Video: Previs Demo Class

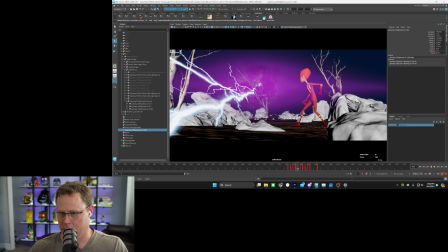And I might just bring that a little closer. Maybe I'll try it. Ooh. Yeah, something like this. Definitely is going to be a little more dynamic. I'm just going to make sure these are snapped.
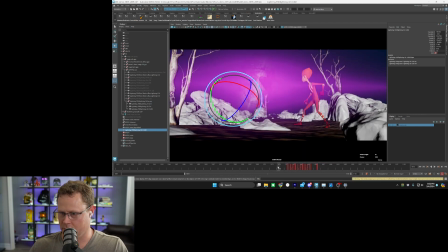Oh well. So actually, I want this to maybe be delayed so that we can sort of visually read as it's happening.
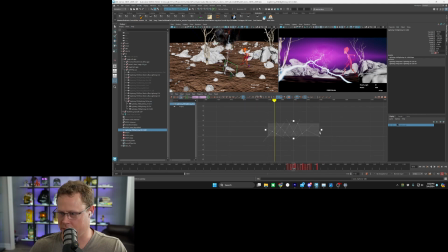And since these are too close together, I'm just going to scale this out so those keyframes don't collapse on each other. There we go. That should be fine. See there, we have a little delay.
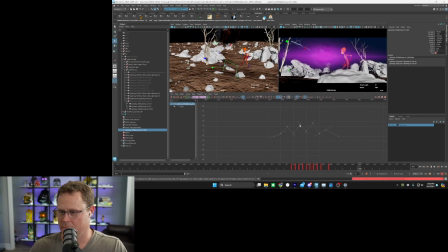I think that's going to help it read a lot better. maybe just a few, like a frame or two, maybe two.
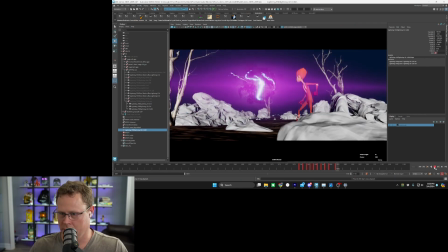Let's do that. Okay, I think for right now that works. I'm actually gonna lift this up just a little bit because we're traveling right past it. Maybe I'll slow this down just a little bit. I'm gonna scale these keys out just a little bit, see if that gives us anything.
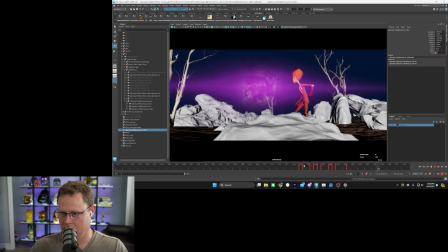Yeah.
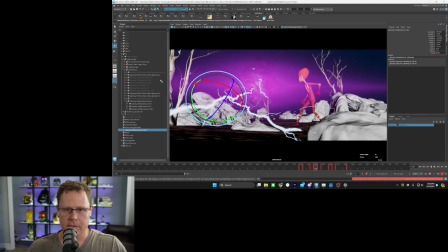Definitely pushing that in the foreground. We could add later if we need to. When we turn on some lights, we could add a light as well. But for right now, we are just going to add a little camera shake to sell this.
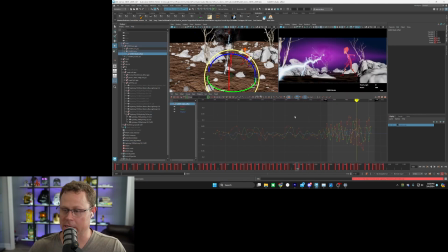Looks like we have our camera shake, but it's really low. So right here, when the lightning strikes, I'm going to come over and I'm going to make this really, I'm going to scale these keys down or scale them closer together.
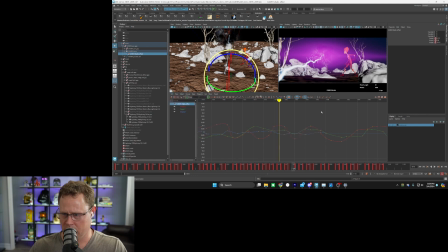Let's see, where's my scale tool? There it is. That way, when it hits,
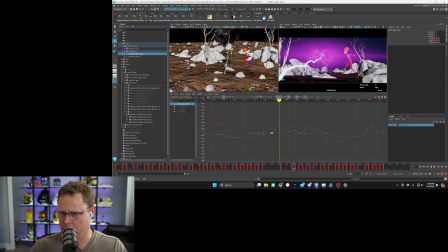we're going to get a nice solid jump. And we're going to kind of go for a sine wave pattern here. I'll show you in a second. These are going to be relatively flat. We can scale this out just so we can keep that camera shake.
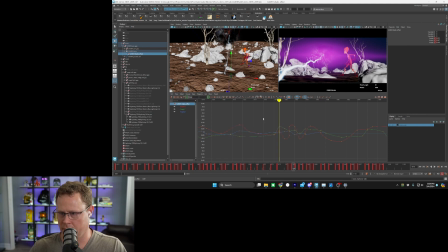It's just a little camera shake. So I'm going to come into the individual X and Y rotations. We'll make that. And I'm going to increase basically the intensity as it starts.
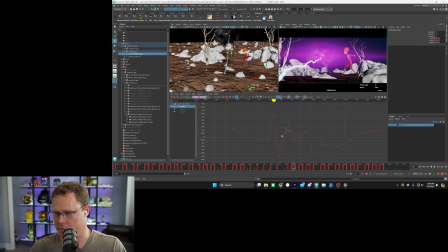And then we can taper it off as the lightning starts to fade. Kind of like that. You can see that sine wave pattern. There we go.
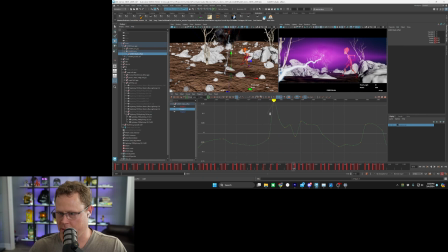We can see that hit now. I'm going to just do that same in the Y and the Z. Normally, if you're working in a larger studio, they do have cameras with
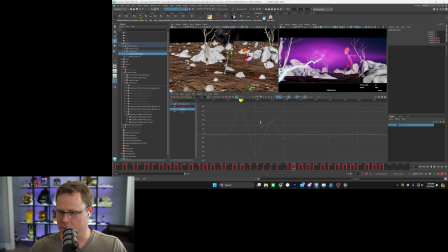a shake attribute built in that you can just sort of animate. You don't have to create these random keys and create this sine wave pattern. You'll get sort of free shake, as it were. But right now we're just creating our own shake very quickly,
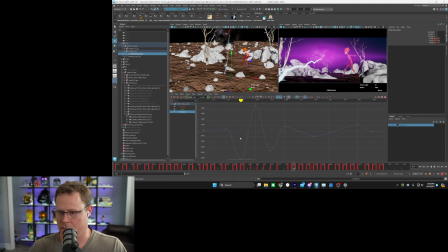just so we can have some representation of when this happens. And you always want to make sure that the tilt or the z-axis is going to be much less intense than the X and Y.
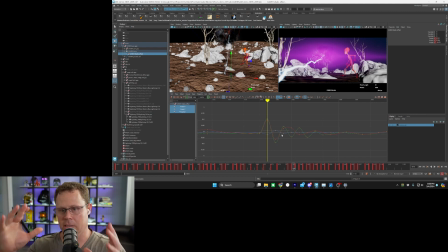It just makes the audience a little more nauseated when the camera is rotating like this as opposed to up and down, so tilting up and down or panning left and right. So the Z-axis I always just scale down, so it's just barely noticeable.